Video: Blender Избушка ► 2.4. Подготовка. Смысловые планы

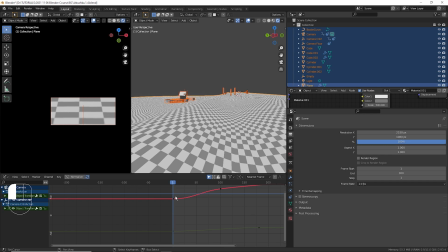(8:11)
Начинается у нас движение постепенно, поэтому здесь это делать не надо. Но если у вас движение, например, начинается где-то из-за кадра и резко достаточно, то лучше эти кейфреймы, отвечающие за движение, сдвигать левее, за границы диапазона рендера. То есть, чтобы на том кадре, на котором у вас начинается рендер, движение уже происходило. Смотрим еще раз.
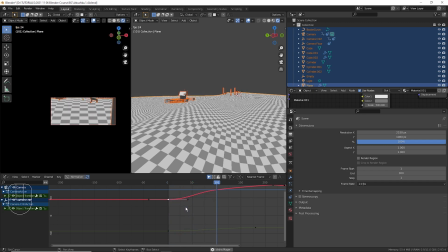(8:32)
Сейчас очень важно выстроить именно точную анимацию. Там у нас есть небольшая пауза, но она сделана в расчете на то, что в этот момент камеру будет трясти, как раз в этот момент избушка должна будет упасть.
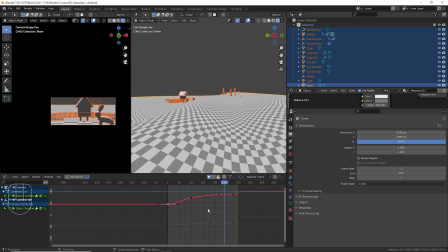(8:50)
Сейчас мы это все еще санимируем и проверим. Вот сейчас как раз этим нужно заниматься. Во-первых, я смотрю, что когда мы пролетаем этот ландшафт, мне нужно будет сделать следующее. У нас будет заявочный план, то есть где мы будем просто пролетать над корнями, травой, черепами и так далее.
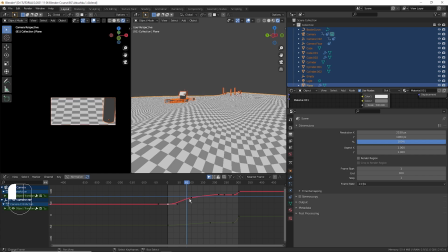(9:07)
У нас будет заявочный план. Дальше у нас будет промежуточный план. Давайте его чуть-чуть все-таки поднимем вот так. Где мы будем видеть сидящего в траве зайца и некую избушку на заднем плане. На тот момент избушка еще будет там вот так стоять без ног.
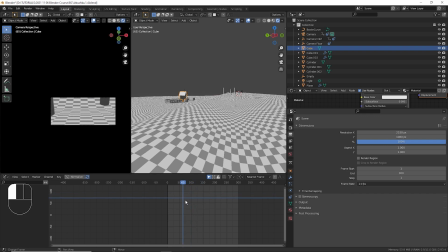(9:26)
Второй план с зайцем. И третий план на заднем плане с избушкой. Возможно, был бы еще четвертый план, но мы постараемся его уместить в третий. Четвертый, который находится за избушкой уже. Желательно выстраивать сцену таким образом, чтобы мы могли прорабатывать каждый план в отдельности,
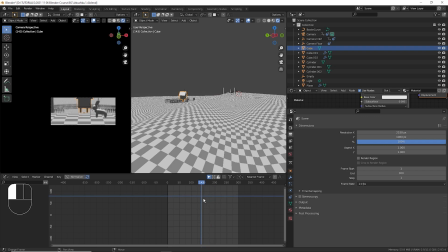(9:44)
потому что у нас просто может не хватить ресурсов компьютера на то, чтобы все это сделать в одной сцене. Поэтому мы можем отдельно проработать начальный план. То есть здесь, по смыслу, это будет заявочный план.
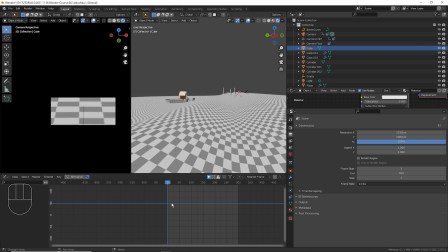(9:56)
То, что зритель видит в первую очередь, и он пытается понять, что он, собственно, видит. Здесь он увидит землю, корни, камни, траву, черепа, мухоморы. То есть что-то просто, что создаёт настроение. Потом он постепенно взгляд поднимает, чтобы понять, где он находится.
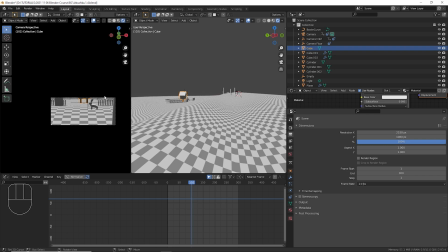(10:11)
Вот этот момент перехода между двумя слоями, где далеке в траве сидит заяц, заяц его зритель замечает не сразу. Заяц он замечает постепенно, когда мы к нему приближаемся, заяц поднимает голову из травы. Это второй уже смысловой план у нас идёт. То есть первый план заявочный. Второй.
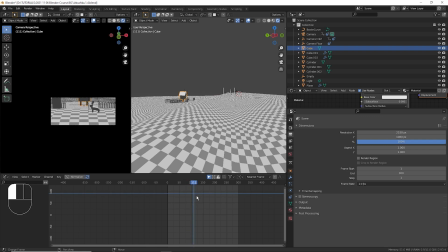(10:30)
Для чего нам нужен вообще, в принципе, этот заяц? Изначально идея в том, чтобы отвлечь зрителя от избушки, чтобы он не сразу увидел вдалеке избушку и долго ждал, пока он к ней подлетит, а чтобы у него внимание сфокусировалось сначала на зайца, а потом уже, когда зайца отпрыгнет, появляется эффект неожиданности, когда избушка тоже начинает свое движение.
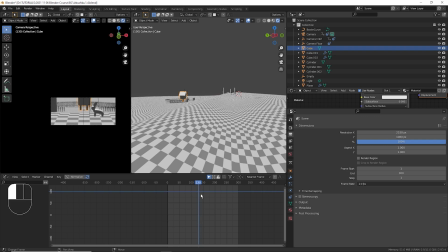(10:49)
То есть раньше она выступала, пока мы видим зайца, как бы зайц является активным объектом, избушка является просто задним планом, а тут выясняется, что задний план у нас тоже начинает оживать, и это создает дополнительный, что называется, вау-эффект.
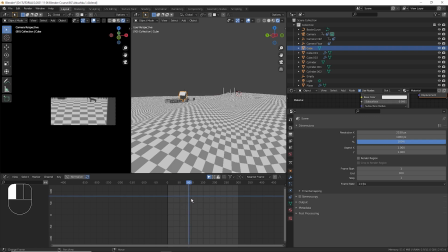(11:02)
Таким образом, мы движемся, и нам нужно эти планы разделить между собой, так чтобы мы могли их прорабатывать отдельно. Вот здесь пока этого не сделано, то есть у нас один план плавно перетекает в другой,
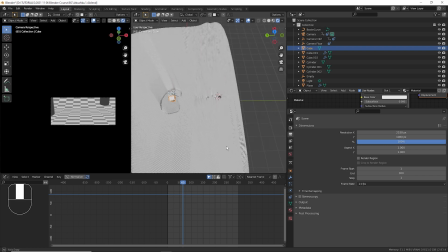(11:14)
нам нужна какая-то отсечка, поэтому придется сейчас немножечко подредактировать наш ландшафт.
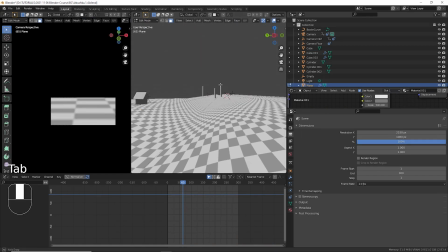(11:20)
Выделяю его, нажимаю Tab, и давайте добавим мы, наверное, здесь ему еще разрезов.
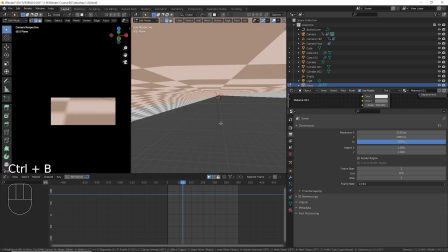(11:27)
Выделяю один Edge, нажимаю Ctrl-B, тяну его. Поскольку у нас работает модификатор Subdivision, который все сглаживает.
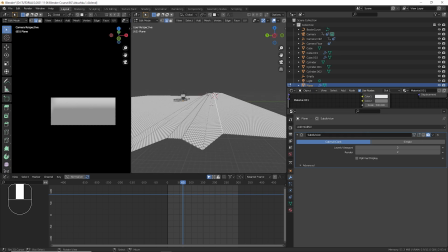(11:34)
Давайте я его пока отключу, чтобы было более понятно, что происходит. Вот у нас Edge. Нажимаю Ctrl-B.
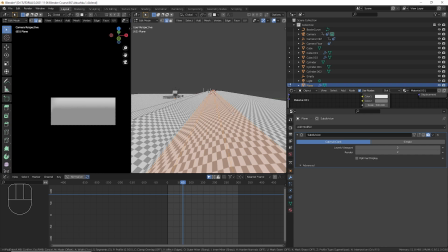(11:41)
Добавим сразу несколько ему делений. С помощью колесика мышки я его кручу.
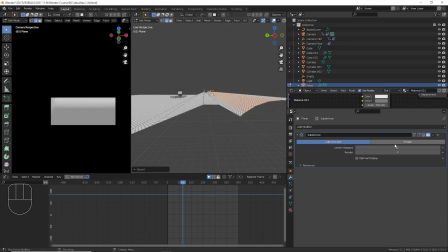(11:46)
Нажимаю левую кнопку мыши, чтобы подтвердить. Посмотрим, как он будет работать с Subdivision, со сглаживанием.
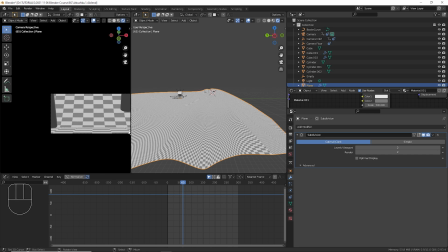(11:52)
Выходим отсюда. Вот. И теперь мы видим, что вот здесь появляется момент, когда мы не видим точного момента перехода. То есть, как бы один слой полностью перекрывает другой. И вот в этом месте, где-то вот здесь, ориентировочно, вот на этом Edge, мы можем сделать разрез. То есть, мы можем нажать клавишу V, например, и он отделится.
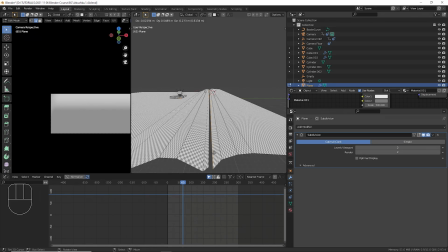(12:12)
Нажму правую кнопку мыши, чтобы он не летал у нас по сцене, чтобы он остался на том месте, где он и был, но уже отрезанным от предыдущего Edge. Нажали.